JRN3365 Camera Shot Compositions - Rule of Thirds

So as I talked about earlier, whenever you're going out to get shots, there's going to be a wide variety of different shots, and you're going to need to modify them based on what you need for your type of, yeah.
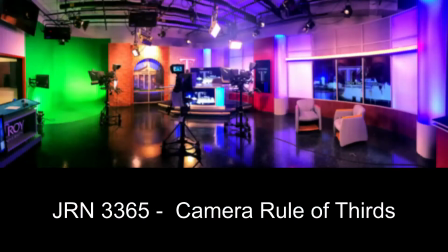So one of the things I talked about last time was whenever you're setting up a shot that you're going to need, there's different varieties and different types of shots that you're going to be out shooting.
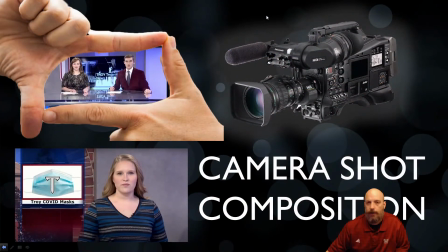31s
And a lot of those are going to depend on what you need to shoot, and that's going to determine how you shoot that type of video.
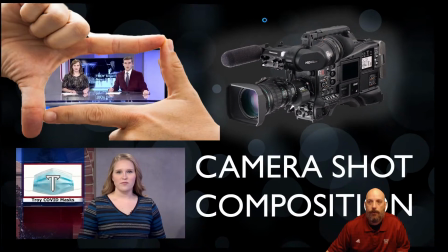37s
And so when you're out getting news gathering footage, one of the things that I highly recommend is that you shoot something 3 different ways.
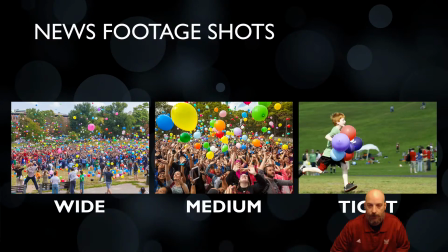44s
The first one is going to be what's called a wide shot. And so when you just set up your camera, cover everything. And this can be an establishing shot to show your audience what's going on, where the event's happening, and the conditions that it's happening around it.
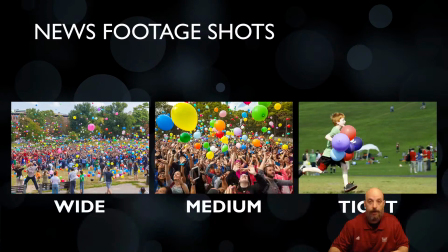60s
The second type of shot is just take from where you're standing, just zoom in your camera a little bit and get a medium shot. So this will give you a little bit more detail about the information that's going on, and it's going to provide that to your audience. And then the third shot that you're going to need is what's known as a tight shot.
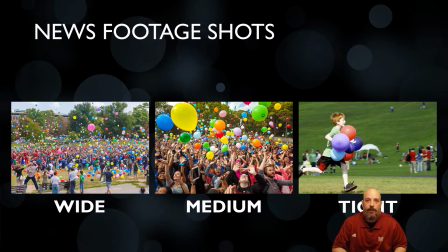76s
And with a tight shot, you're going to basically focus on 1 or 2 elements of your story that you want to present. And with each of these, just record about 10 seconds. So go in, get your wide shot, hit record, and go for 10 seconds. Stop it, get your medium shot, 10 seconds, stop it, get your tight shot, about 10 seconds.
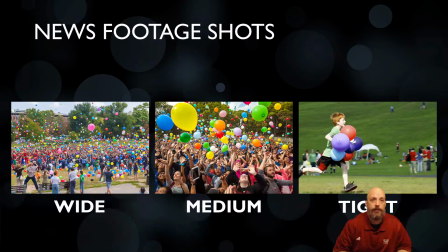95s
So without even having to move from your first position, you already have 30 seconds worth of footage. And it is far better to have more than not enough, especially when there are certain events that you cannot replicate or do over again. Much like this balloon release that happened on this one particular day.
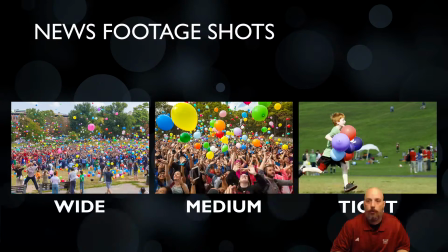110s
After the event had happened, you would not be able to go back and try to recreate it. So it's best to have more footage than to have not enough. Now, one of the things that's going to help you get a lot of these shots,
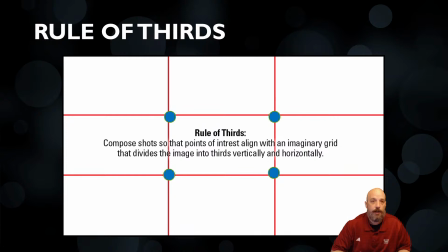122s
if it's centered over the shoulder or a wide shot or a toss shot, is what's known as the rule of thirds. The rule of thirds basically states that you're going to take your camera and you're going to divide it into 3 columns and 3 rows.
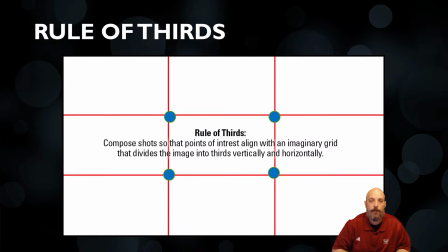136s
And by doing this, you can position your camera to display certain sections that you want to draw people's attention to, because not everything needs to be a centered shot. But when I look at some of these, I can see that if it is centered, I'm going to have my subject matter in the middle.
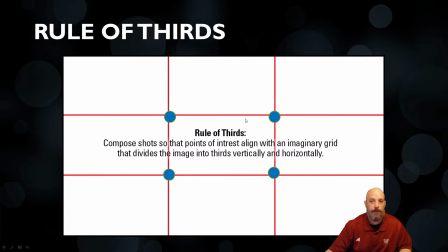152s
Or if I want to offset them for an over the shoulder, I may have my subject matter taking up the right 2/3, so the graphic can take up the left 2/3.
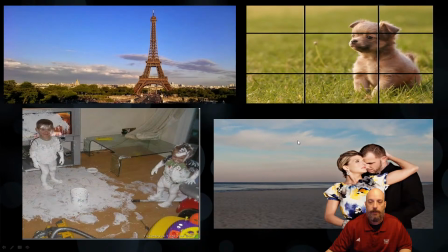161s
And so here's just a few examples of what we see in a rule of thirds shot. So in this upper left, we've got a picture of the Eiffel Tower, but in addition to the tower, they also want to show you the skyline of what's happening in and around Paris. Off to the right, we have a puppy, and this person has been able to
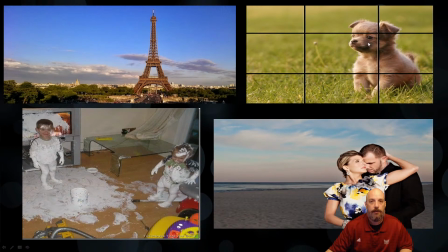181s
capture the image using the rule of thirds, and you can see that the dog is taking up the right 2/3 of the shot, and they're looking off to the left. And by having this extra room, you're able to add a little more depth and information to it.
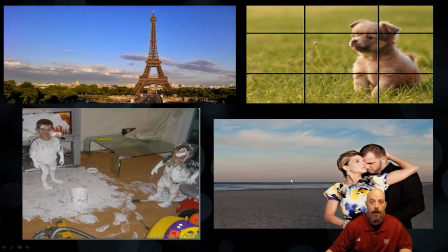193s
In this picture in the bottom, we have a couple standing on the beach. And the photographer here is highlighting the couple into the shot, but they're also giving them room to show the beautiful background and the scenery that they're in. So this image is not just about the 2 people in it, but it's also incorporating the background. And then this last one,
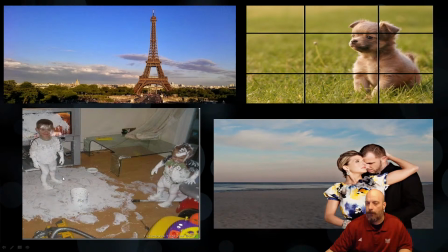215s
person heard that their kids were being too quiet for too long, decided to go look, and sure enough, chaos had ensued. And so they were able to capture the moment. And again, they used the rule of thirds, even though they probably didn't know it.
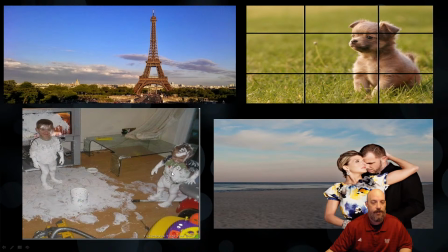228s
So on the left, I've got one child. On the right, I've got the second child, and they're spaced out in their separate third columns. In the middle third, I've got the paint, the bucket. And so it's a very well balanced shot, and all this was done using the rule of thirds.
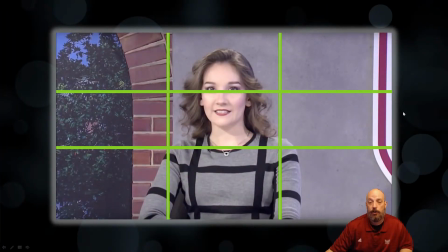244s
Now, we can also take the rule of thirds and apply it to television, journalism, and news. So the first type of shot I talked about was the centered shot.